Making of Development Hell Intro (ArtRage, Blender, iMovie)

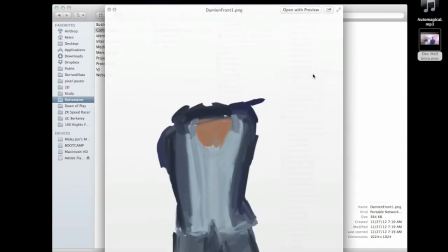(4:18)
So for example, here Damien is, you know, it's composed out of these small pieces,
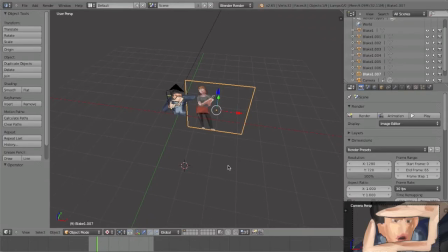(4:27)
and which is then brought together here in 3D.
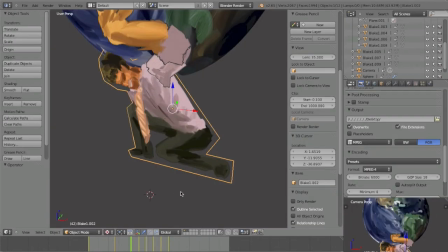(4:35)
Here's the final scene. This is all done with stupid keyframe animation, so you know, everything's just moving 2D blocks in 3D space.
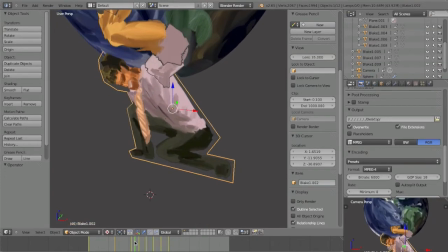(4:52)
And because it's, you know, I did all the parts separately, so you know, I can animate them kind of like a puppet.
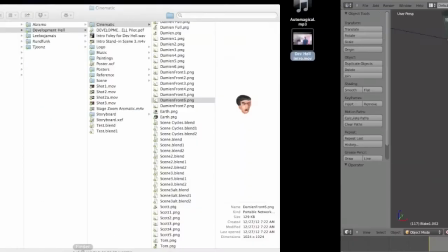(5:02)
So let's take a look how all of this fits together.
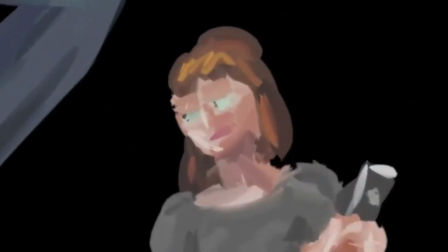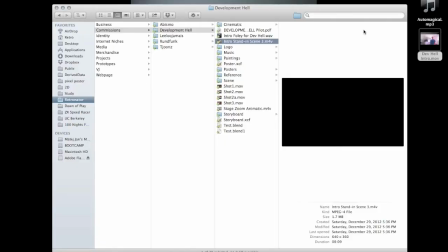(5:15)
So from here on, I show this to Arya, and for me to paint the actual characters, I needed to get some references of the actors doing this. So this this stand-in animation was a good thing for their
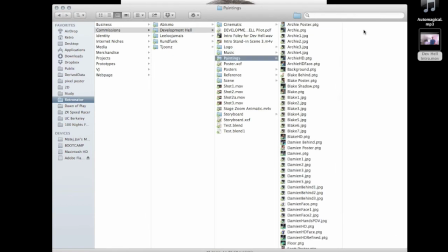(5:35)
director of photography, Anel, to give me some very good reference photos to work with. So he knows what kind of shots I needed,
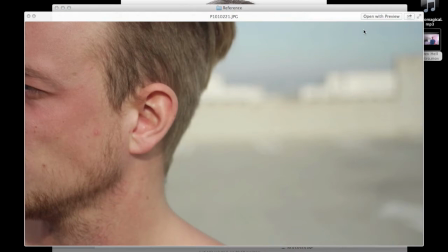(5:43)
and so he went ahead and created a whole bunch of shots that just resemble exactly how the animation goes,
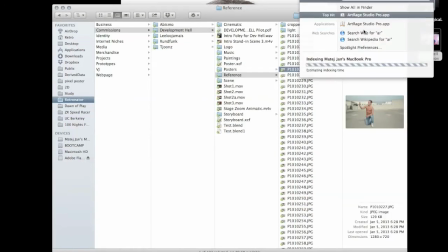(5:52)
and I was able to use this in ArtRage to finally paint the final versions.
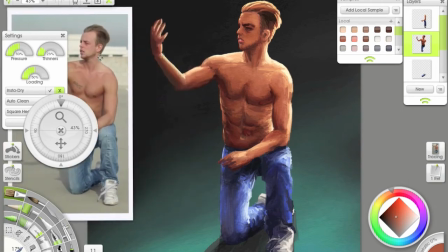(6:00)
So here's the painted version, here's my reference, here's the painted version, and as I explained,
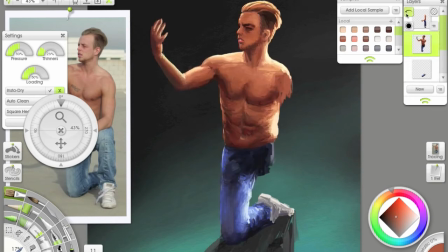(6:07)
it's all, you know, it's all created out of layers so that we get this parallax effect when things are moving.
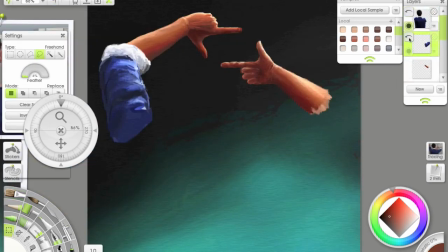(6:14)
It's all composed into the final shot like this.
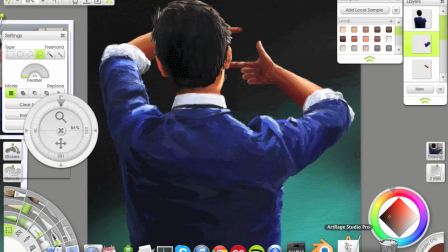(6:20)
So in the way this would look like in Blender.
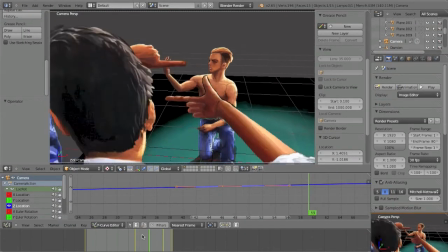(6:27)
And so here we have the same scene in Blender.
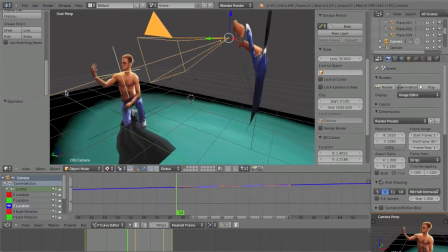(6:33)
Now you can see how the camera can actually go in between these characters, right?
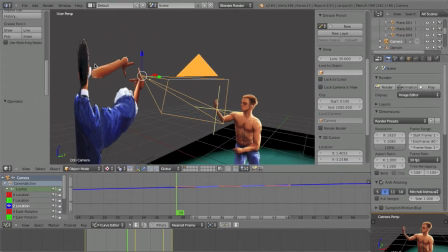(6:40)
Because it's done in layers. So as you can see, it's all 2D sprites done in 3D, placed in 3D, and then the camera moves through this scene.
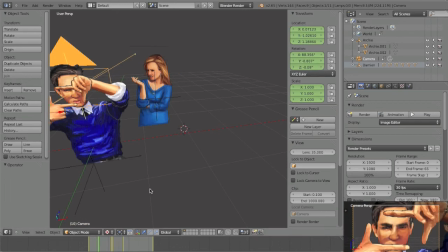(6:53)
Shot 2 is done pretty much in the same thing. Just camera zooms past the characters.
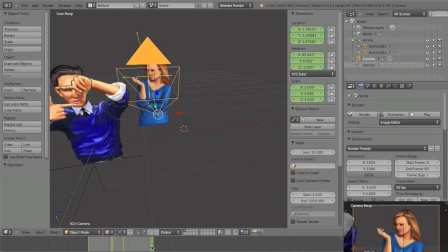(7:00)
You can see in the bottom right corner the preview.
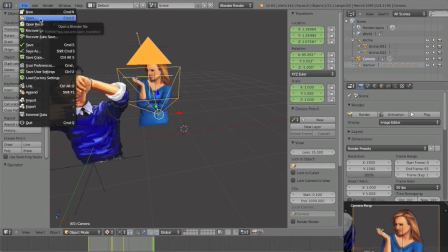(7:03)
And then for the third scene, it's a little bit more complicated because I needed to create special effects.
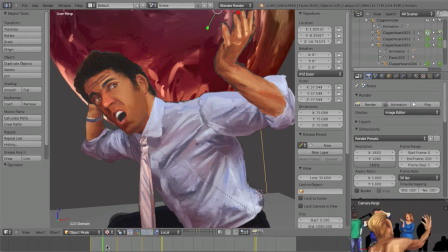(7:10)
There's our final scene. Camera coming down, and then here he's moving.
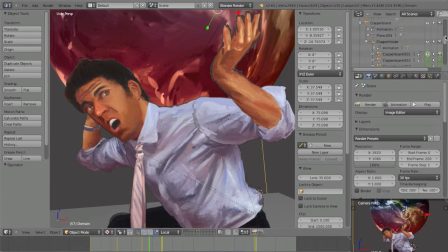(7:19)
You can see here the hierarchy of limbs so that everything moves together. Okay, here are the lines.
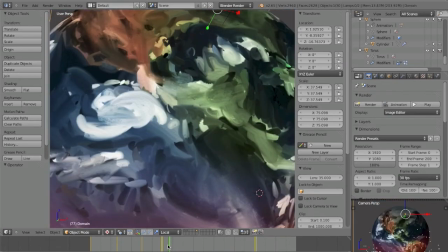(7:27)
And what happens here, these little dots that you see are smoke particles that were simulated.
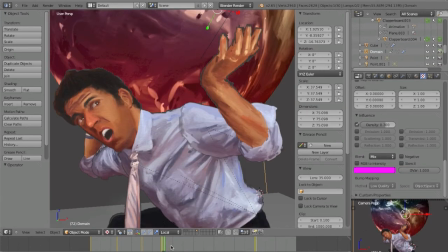(7:35)
So and all these particles are physics based and they fly around this sphere for the globe,
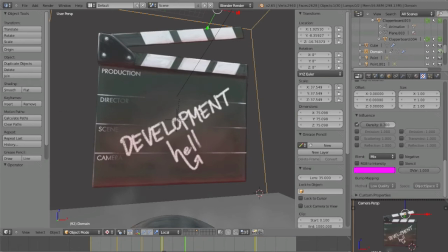(7:41)
and so when I render the final animation, what we get is this.
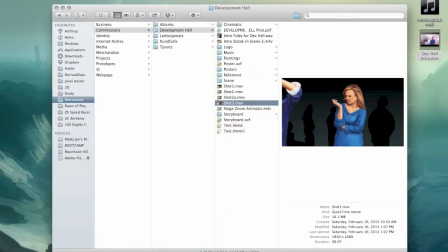(7:48)
There you go.
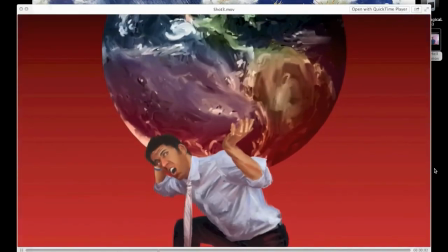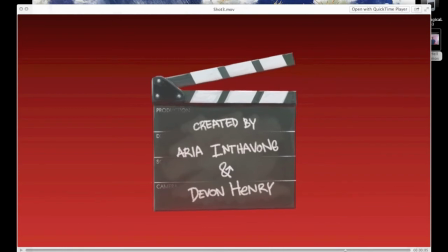(7:57)
There's a motion blur added on top of that, so that this looks like it's moving very fast.
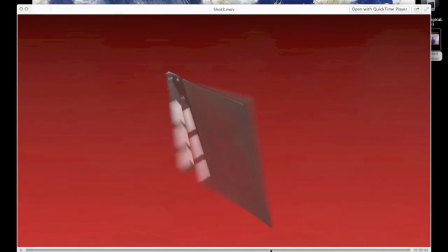(8:05)
The compositing itself looks something like this. So as you can see,
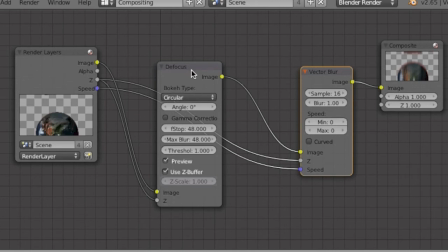(8:10)
I'm using defocus so that only the parts in the focus of the camera are actually sharp and the rest is blurred.